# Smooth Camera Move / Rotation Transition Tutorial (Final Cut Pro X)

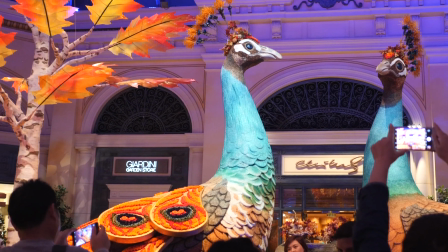(11:06)
that's it so on the other example you saw that was a similar effect but I didn't want to linger on the border too long so that was these two clips
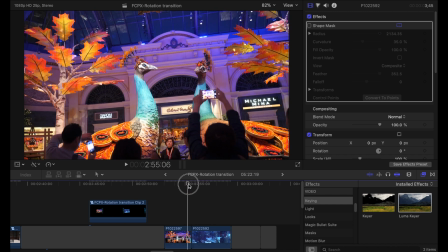(11:13)
there and because i whipped out of one clip and into the other it actually works okay together but if i want to move
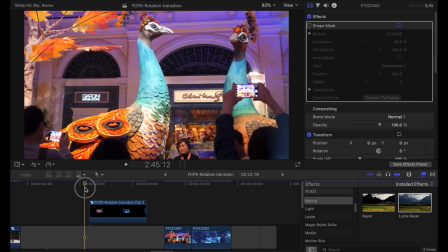(11:20)
the camera with that whip then for the purposes of this exercise i made another compound and i stuck one on top of the other
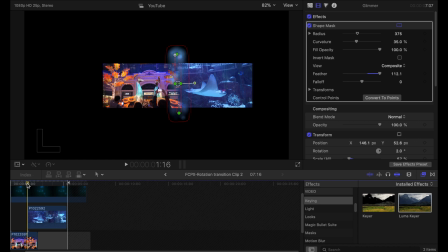(11:29)
as before sorry next to each other in this case and overlaps them and applied a mask to the clip on the right there's the mask and then i added another generator called glimmer and made that match the colors on the two frames roughly and that just obscures the border a little
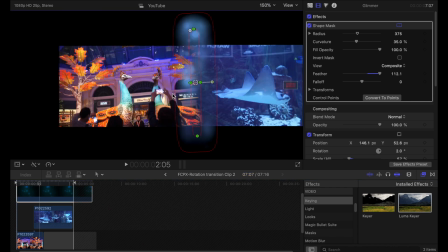(11:46)
better so if i zoom in a little bit you can see it's not too bad so if we animate the camera so that it whips from one side to the other fairly quickly that's where you don't really notice the border and it works a lot better this was much more simple i've just got them next to each other and all i did then was
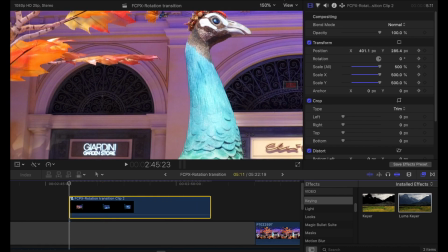(12:04)
animate this particular clip the compound and
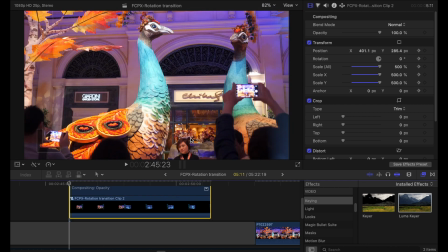(12:09)
made a bunch of movements so that it felt like the camera was floating so i keyframed just using the position keyframe there no rotations in this one no speed ramps so it was just the one compound clip and
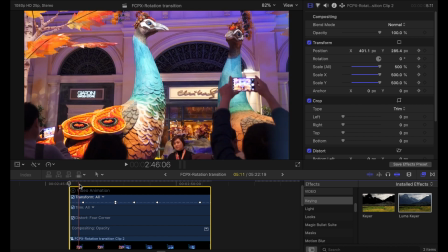(12:23)
i applied a keyframe at the beginning and then just start moving the camera around using the
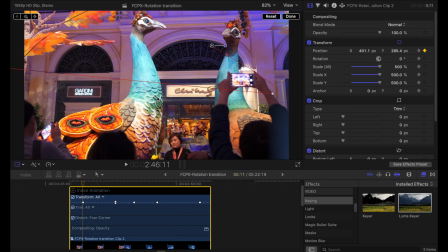(12:28)
transform button here and moving the frame around because i've zoomed in 500 so i've got the space to do that without going outside of the frame and moving around and then ending with a swish to the right
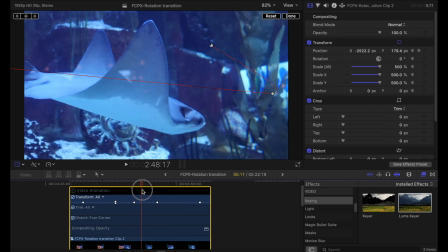(12:42)
on on this compound which matches the camera movement and
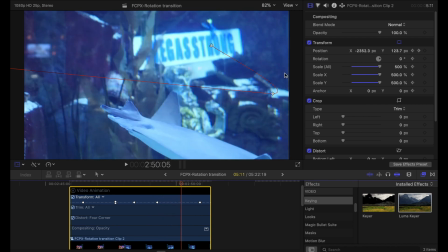(12:48)
then just another little camera movement to make it feel a bit more floaty so i've tried
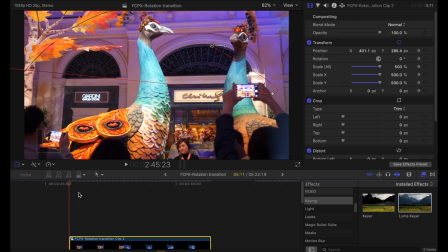(12:52)
to emulate a handheld move by camera animation with this one honestly that could be better but i just wanted to show you a different example
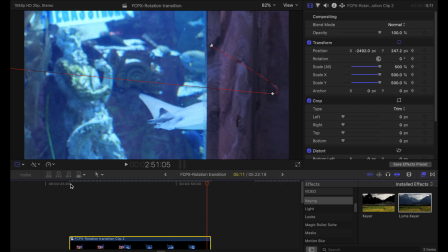(13:00)
of how you could whip across the frame and it'd be a lot less noticeable and a lot easier to merge two different clips all right we made it
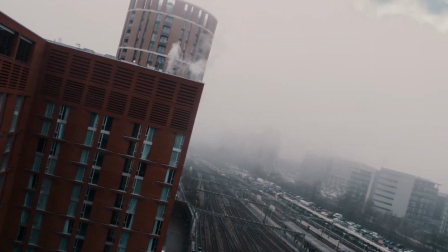(13:07)
that's it for this one if you liked this kind of video then please let me know and i'll do more in the future cheers and i'll see you next time